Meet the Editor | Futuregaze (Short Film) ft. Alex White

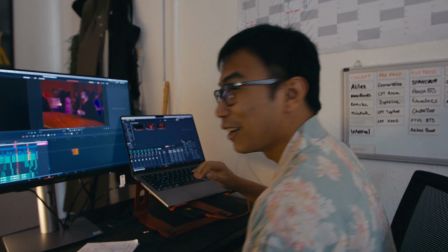Hi, Alex. Oh, hey, didn't see it.
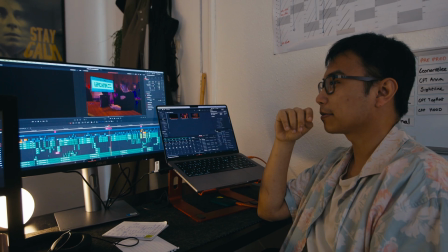The world of Futuregaze is sort of this mishmash of a lot of retro things.
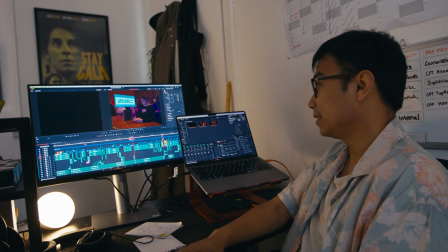So you have elements from like the 80s, the 90s, and early 2000s.
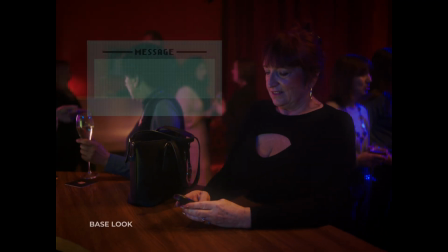Here I mostly took inspiration from old school SMS, added that little digital green, and having very blocky elements to the text.
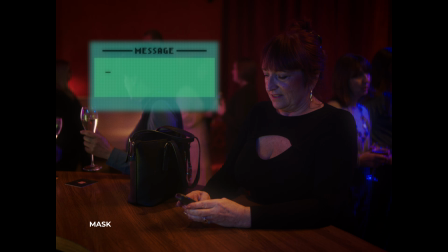I've added a bit of a glow. I've added a little mask around the box so it's not so hard-edged.
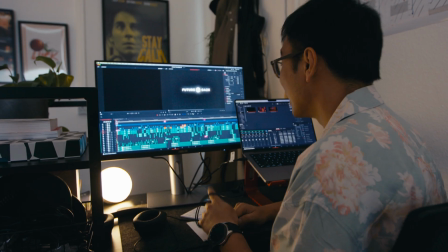So there's a little bit more of a floating element to it. Yeah, so this is the intro animation I mocked up from the logo.
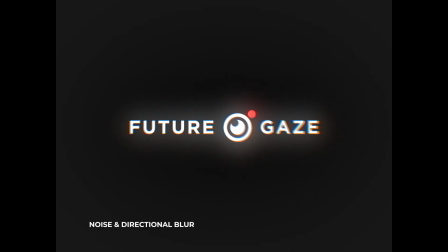It's inspired by the world of Futuregaze, so having lots of noise, glow, bit of blur and chromatic aberration there.
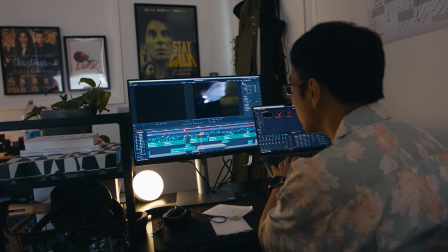So for the montage sequence,
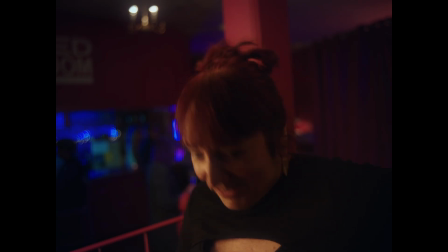it was interesting to edit because Mary's just come out from a bit of a boring date with a guy who's just not really what she wants.
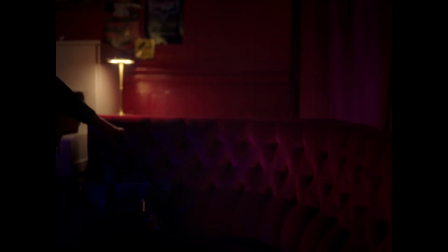And so she sat down on this new spot,
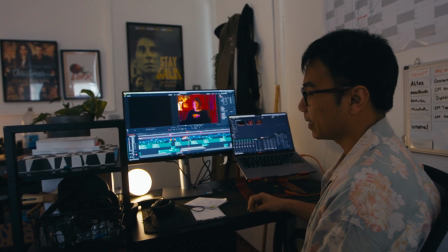and we wanted to give this impression that maybe, hey, some of the other people here aren't too bad.
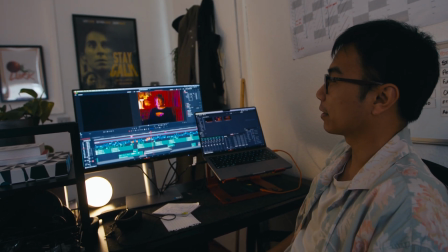Give this false impression, but it starts getting quick. You start seeing the cracks almost instantly.
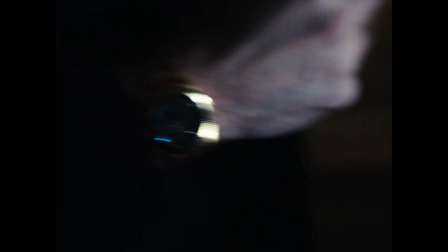So here, after his introduction, we wanted to ramp it up.
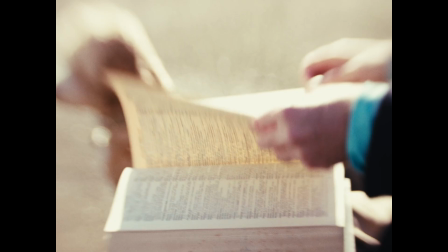As soon as we introduce the third guy, we kind of know that all three of them they're all kind of terrible in their own ways.
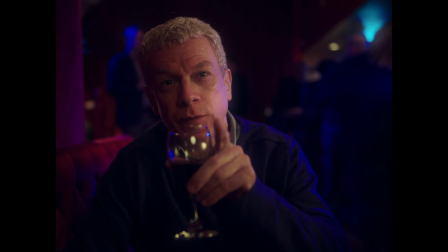You've got beautiful eyes. Has anyone ever told you that?
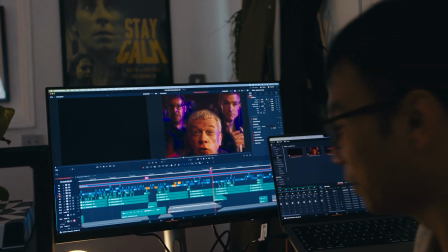Finally, it's just mashing all together, creating this almost uncomfortable amalgamation of all three of them, loving their sound of their own voice.
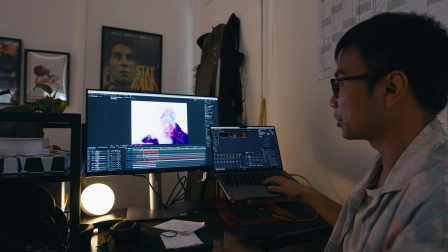So here is the Futuregaze moment transition. So it went through a couple looks.
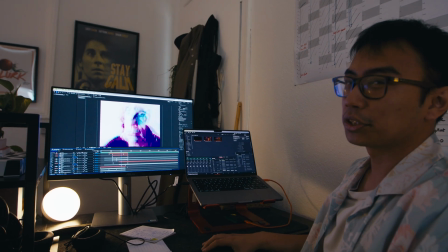When I first cut it, I was watching Severance at the time, so I was cutting in between scenes,
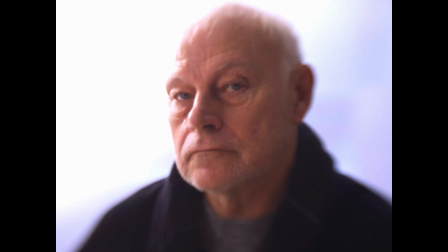so it creates this almost glitchy effect, which wasn't the look that we were going for.
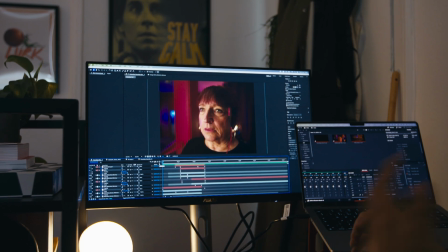We wanted something a bit more seamless to show that this device is doing what it's intended for.
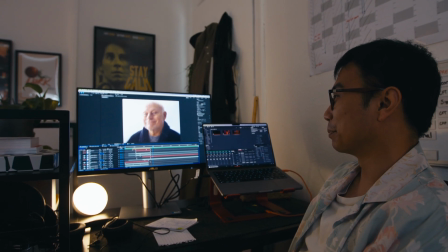Even this look went through a couple of iterations. There was a version where it was more like an underground hip-hop video more than what we ended up with.
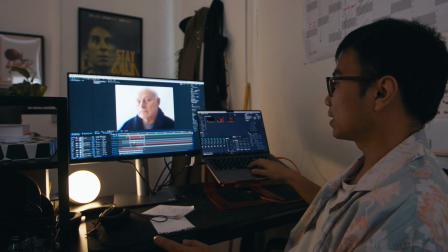And this is the sort of style that we went with in the end.
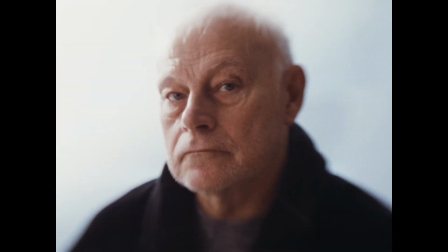You're almost going through her eyes to see what she sees in terms of like a potential future.